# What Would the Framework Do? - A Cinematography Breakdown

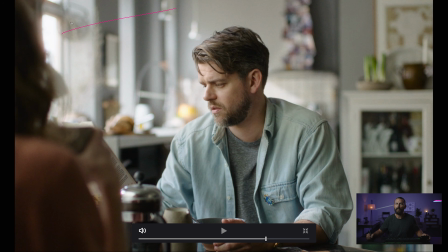8:05 Now these windows, again, it doesn't really matter about those windows if you can light through the window that you never see because you can control the amount of exposure. You can control how hot or how low the window is in exposure just by adjusting your key level.
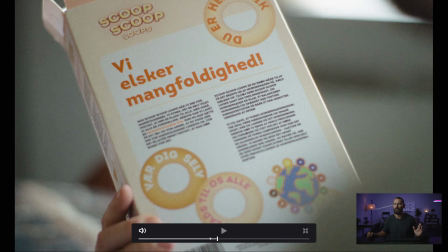8:21 And now that makes you incredibly efficient for time as well. Because from here, as soon as you set up, where are you?
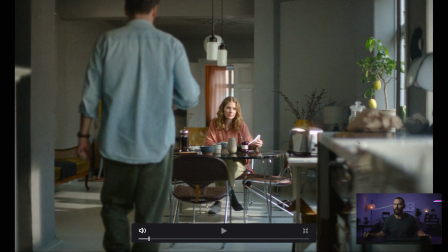8:28 Right, as soon as you set up this shot, right? You do this one first shot of the day. We're not even gonna talk about how nicely this is done, right? You get these little areas of lines that you can look down. We're not even gonna talk about that. We aren't gonna talk about why my pen switched either.
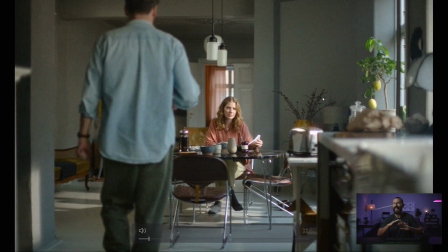8:41 But as soon as you set this up, we don't have to change any lights for the rest of the entire shoot day, right? Everything is done. I also like this little sheer that's just on the window. It's only half. It's like a pinky sheer too, right behind her. Like just beautiful, beautiful stuff. Very well done.
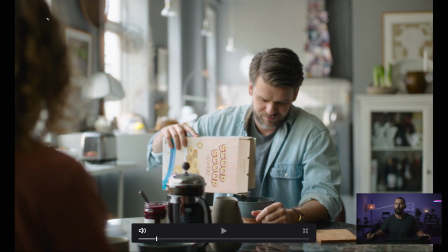9:00 And now this, all we've got to do here is you bring in your 8x8 of magic cloth, you bring in your neg, you're done. Go. Maybe you bring in like a little sky panel just up above here to help wrap around to the other cheek if you can't get it.
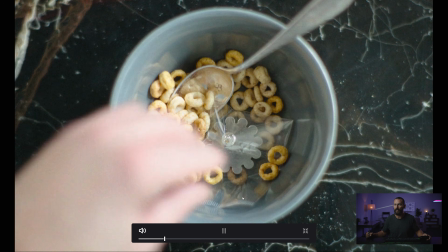9:13 But usually with an 8x8, the placement of the 8x8, you can get enough wrap. This one, again, nothing special, really, really flat.
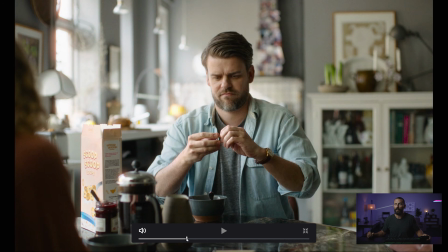9:20 This one, still no lighting change. No lighting change. Very rare, too, that you'll see the darker neg on the lady and the more open shadows on the dude, but that is the case here.
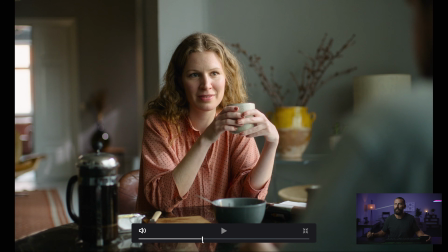9:32 I like it. Still no lighting change. I mean, look out. That is a beautiful looking image, right? We just nailed it. We've nailed the exposure. We nailed the color, right? It feels like it's like a little bit harder across the body. Maybe it's not. Maybe it's just a little bit harder for her.
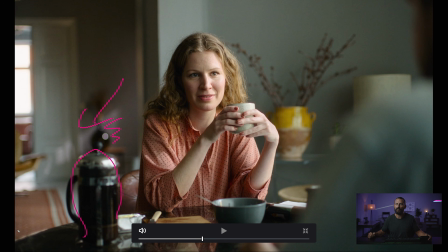9:45 This little highlight in the background, this little ping here, all these things in the foreground, just creating as many layers with different colors, contrasts.
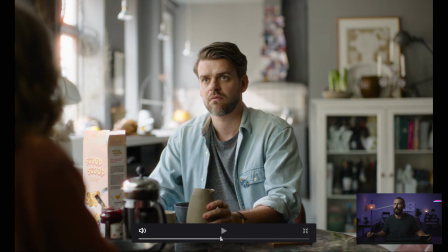9:53 It's a beautiful looking spot. We still haven't changed anything in the lighting. And keep going, keep going, keep going. We're just closer now.
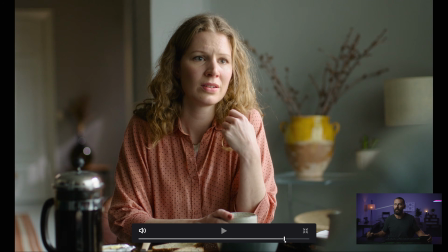10:00 Keep going.
Confusion. Yes, please. I'll have cereal. So will I. Ta-da!
That's it. Everybody thinks you're a genius, but just imagine how much harder it would be if you set these two opposite this way. How many things you'd have to be changing in between shots and rebalancing, and the framework makes it very, very simple. And that's it. You plug in one chord, bang, you strum the strings, and you're laughing. And then people pay you the money, and you go home and you have the time of your life. Okay, that is going to do it for this episode. Many thanks for checking it out. And if you don't understand the framework, you never heard of it, you don't know what it is, be sure to click on the link down below in the description, and you can take the whole little course. I think it's 6 videos altogether. So that is it. We will see you in the next one.